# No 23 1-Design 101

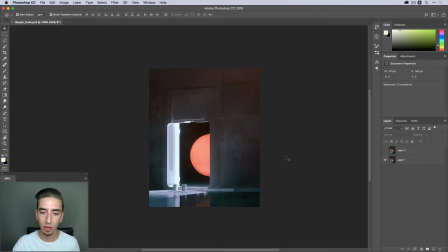8:19 But I've actually modified this render to show you that there's no real sense of scale in this design. You kind of see like this opening, a door or a window. You're not really sure what that hole is right here.
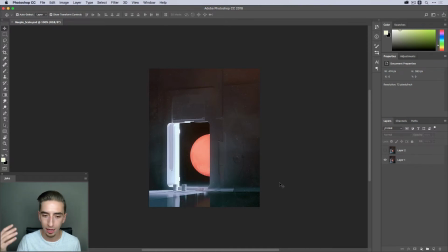8:33 And outside of that hole or that opening is potentially a planet, maybe like Mars or something, but there's no sense of scale because I don't really have a frame of reference for what I'm looking at.
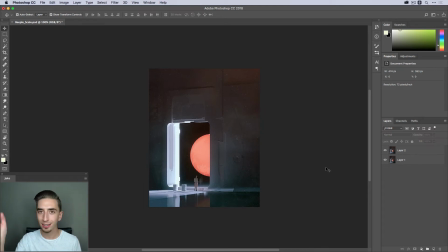8:46 But as soon as I take my modification off, you instantly know how large that opening is because you have a frame of reference, a point of context for how big that opening is because we have a human sitting there in the frame. That's something that you can relate to and understand the scale of this environment.
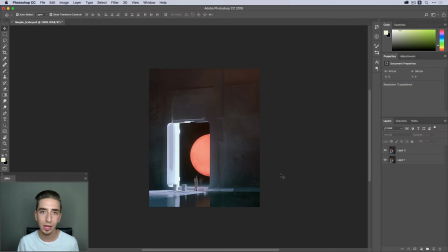9:05 That's something that's very important to think about. If you're trying to create something that looks very large, but you have no frame of reference for how large it actually is, then your viewer isn't going to know how large it's supposed to be. So adding in elements as a point of reference, something that gives context to the viewer,
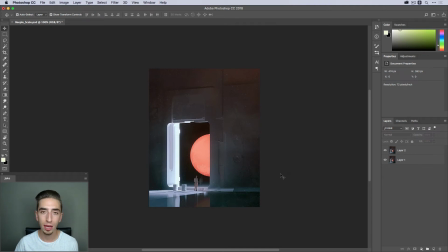9:22 is really important to think about and really effective in helping you make your designs come across the way that you want them to when your viewer is looking at them.
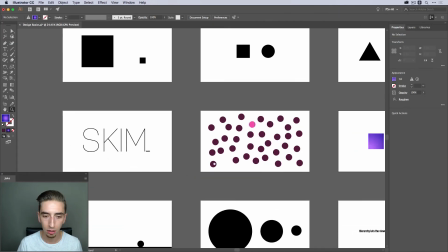9:31 All right, I'm going to go back into Illustrator and take a look at some more examples. Okay, so what do we have here?
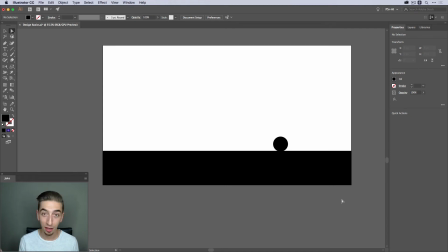9:36 It's just a circle on top of this rectangle. It kind of looks like a ball on top of the ground. Open sky above it, feels pretty open, no big deal.
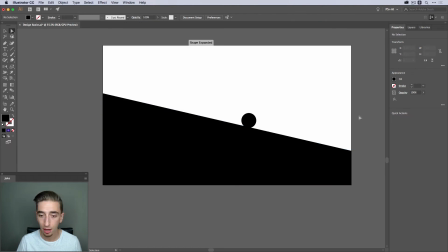9:44 But if I bring this one up here and I move this line like this, suddenly it looks like we've got an incline, right, like a hill, that the ball is traveling down. And it is at such an angle that your brain is probably telling you that ball is probably traveling pretty quickly. So just by playing with the placement of those points and changing the angle of that ground plane,
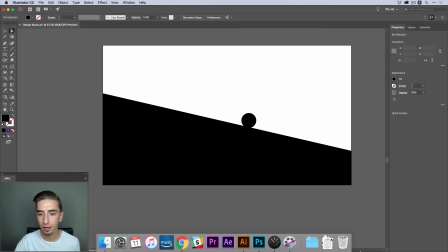10:03 I've created a feeling inside of your head that's telling you how you should be perceiving this design.
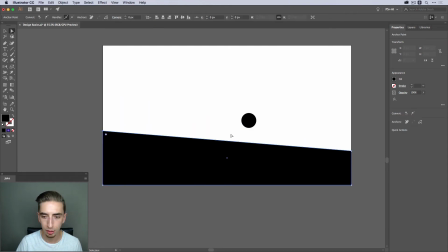10:10 And if I were to do something like make this a little bit smaller, not quite as big of an incline,
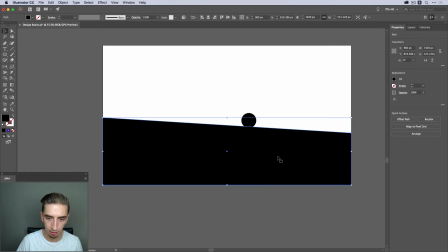10:16 and then I flip it, I duplicate it and flip it so that it's at the top of my frame,
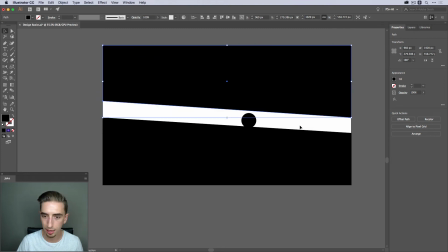10:22 and then I'll flip it again on this axis. I'll bring this one down a little bit, and then maybe squash this circle out just a tiny bit and rotate it so it matches that angle.
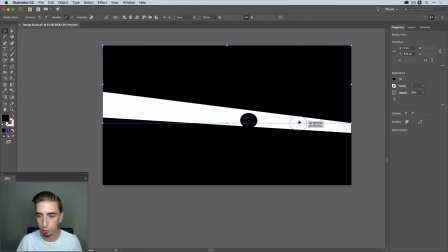10:35 Now it's starting to feel almost a little claustrophobic, especially if I put it down here and I bring this point down even further. Now it feels like it's getting compressed, like it's rolling down this tunnel and getting stuck between the ceiling and the ground, and it's feeling claustrophobic.
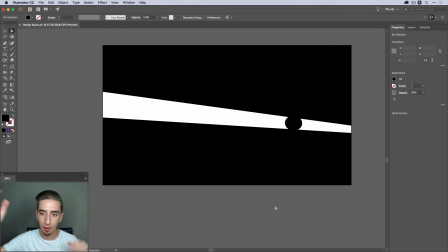10:52 Just by adding that extra shape on top and enclosing that space, creating that contrast with value, really, the value difference between white and black. And it's a completely different feeling than that one circle sitting on the flat plane. So think about how you can mess with your compositions,
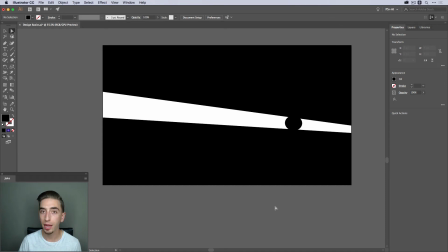11:10 basically play around with the way that things are laid out to make the viewer feel claustrophobic or comfortable. That's something that you can do with very basic shapes, as long as you're thinking about the proximity of things, the contrast of things, and how it's all working together.
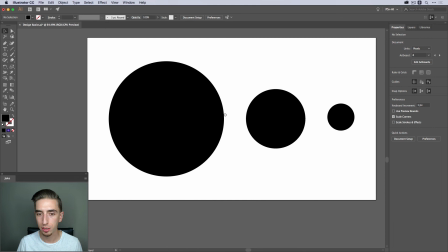11:25 All right, let's move on to the next example. These three circles are going to represent balance.
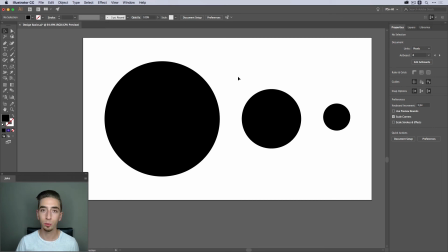11:30 That's the next design principle I want to talk about. Balance is literally a feeling, something that you should be thinking about all the time as a designer, is how it is making you feel. These three circles are all different sizes, but they're in a nice uniform line,
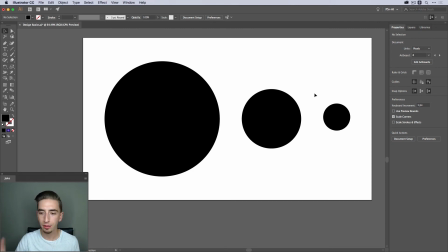11:45 so they feel balanced horizontally, but this side of the frame is pretty empty down here. And if you think about these three objects having a mass, it kind of looks like this one's sitting on the ground and these two are floating. So if I were to grab all three of these, make this the key object, and then align it to the bottom,
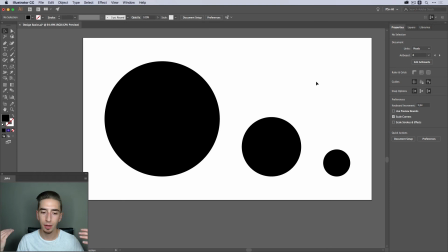12:04 now it feels like they're all balanced by all sitting on that one ground plane. It feels more natural because it's kind of obeying the laws of physics almost.
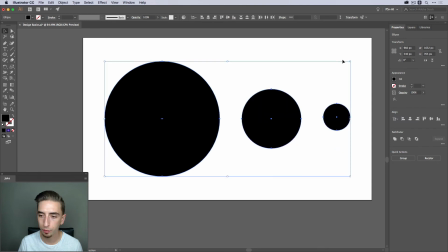12:13 But I could balance this in another way. If I were to undo and then scale all this down just a little bit and rotate it,
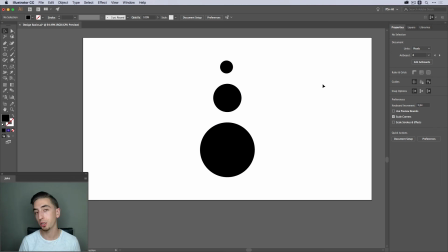12:20 now they're completely symmetrically aligned in this vertical layout. And maybe they're not necessarily sitting on the ground.
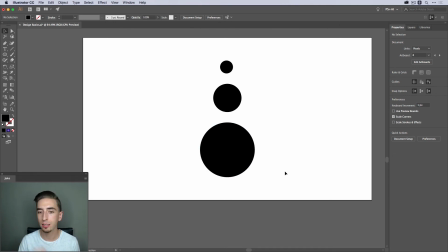12:28 Maybe these are planets that are aligned in space, so gravity doesn't really apply. Either way, this is a very symmetrical design because it is aligned perfectly to the center of my document, and each circle is perfectly aligned and evenly distributed. So that's an example of a symmetrically balanced design.
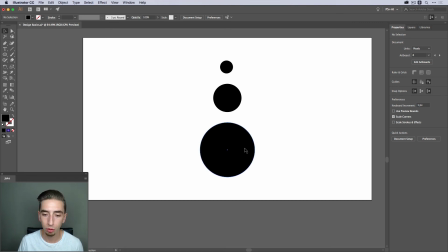12:46 But you can also have asymmetrical balance. If I were to say move this one over here and make it a little bit bigger,
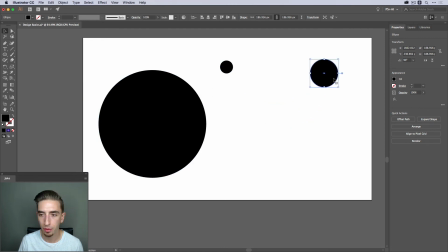12:53 and then move this one up here, make it a little bigger, and then move this one here,
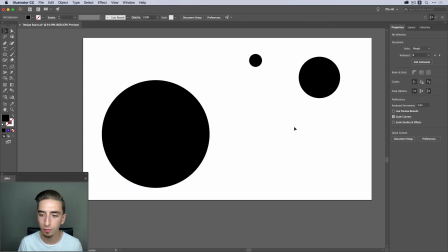12:59 this does not feel balanced. Again, I have that same feeling of all this empty space compared to not much empty space over on this side. This circle is almost taking up the entire left half of the frame, and then I have all this emptiness over here that these circles are kind of just hovering above. It feels like something is going to fall almost.
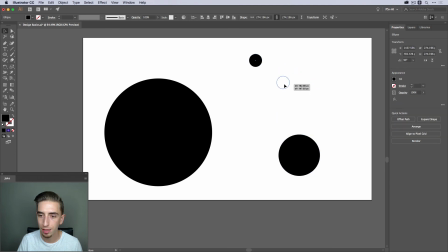13:18 So if I were to just say move this one down here to fill in that void a little bit and play around with the placement of these,
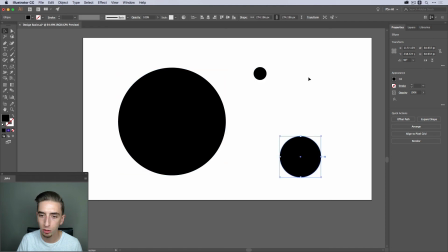13:25 then I can create what's called an asymmetrical balance. These three circles feel like they go together a little bit better now, even though they're not symmetrically aligned at all. It's an asymmetrical balance, but it is balanced. And this applies to everything.
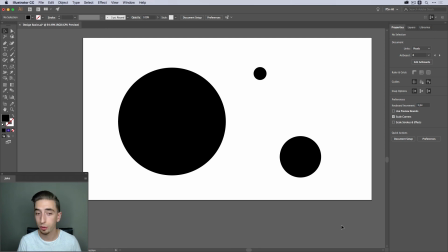13:40 You should always have a balance of your objects in your layouts, whether it's text, photos, shapes, it can be anything. But if you have awkward gaps of space that aren't filled with anything, and other sections of your composition that are just blocked off to the edges almost, it's going to feel unbalanced, and you're going to need to work on that.
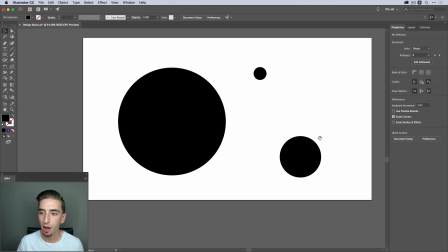13:59 It's going to be jarring to you and to your viewers. All right, let's take a look at one last example, talking about hierarchy.
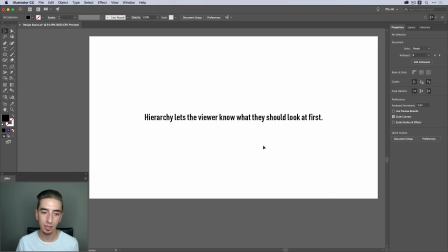14:08 Now, we already talked a little bit about this in the typography lesson, but I want to just give you another example of it. Hierarchy, whether it's using typography or objects, is designed to let the viewer know what they should look at first, just like the text says.
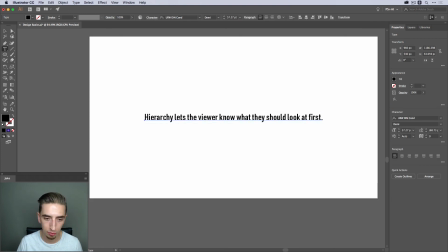14:23 So how could we build a hierarchy into this text? Well, first of all, I'm going to break up the text into a few different lines. So I'm going to take the first word and make that its own line. Then I'm going to duplicate that and take lets the viewer know and put that on the second line.
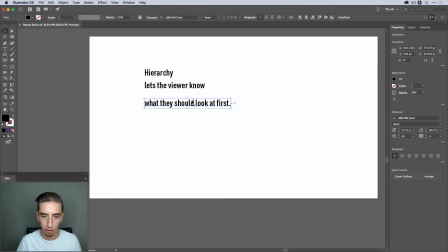14:42 And then on the third line, I will put what they should look at first. All right, so I've got three different lines. I've got a little bit of a hierarchy going already. Maybe I make it a little bigger, but I can do a little bit better. Right now, everything is exactly the same. It's just on three lines. If
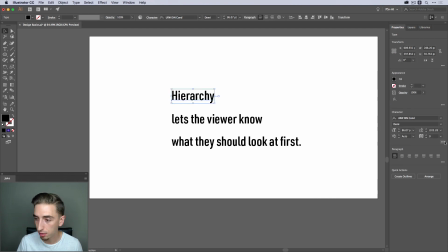14:57 I take this top line, I could say make it all caps, and that's going to make it bigger and bolder. If I could also change the boldness from demi to say black, and then make it bigger.
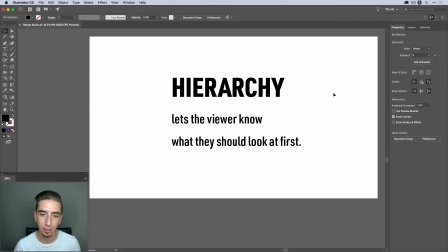15:10 So hierarchy is now the first thing that you see. It's big, bold, black. That's the first thing you're going to look at. Next up, I could take the lets the viewer know and maybe make it the same width as hierarchy.
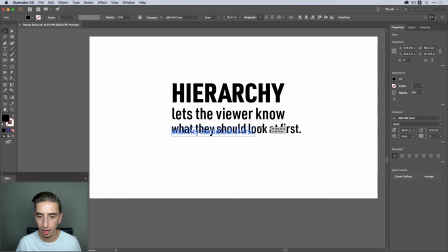15:23 Something like that. And then I'll take this third line and scale it down and maybe even make it a little bit thinner. So medium or even regular. And then I'll just space these out evenly, roughly.
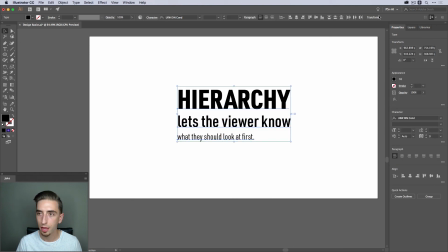15:39 I'm just doing this by eye right now. And then I'll align this to the center of my document.
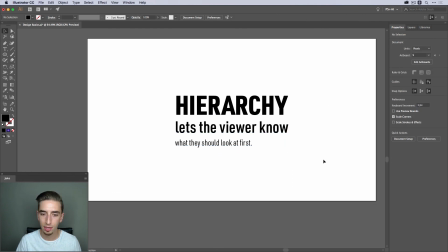15:44 And there we go. Now I've got a hierarchy that lets the viewer know what they should look at first. The word hierarchy. It's a structure that you can build into your design so that you can clearly communicate what needs to be seen first. So if you can think about those things when you're designing, hierarchy, symmetry, balance, contrast, you're going to immediately see a difference in the way that your designs look. You're going to start to see things that look more cohesive and more professional, things that are actually being effective in communicating something that you're trying to communicate. I really hope that you start using these principles as you move forward and that you get excited about learning more about them in future courses. Thanks for watching, and I'll see you in the next lesson.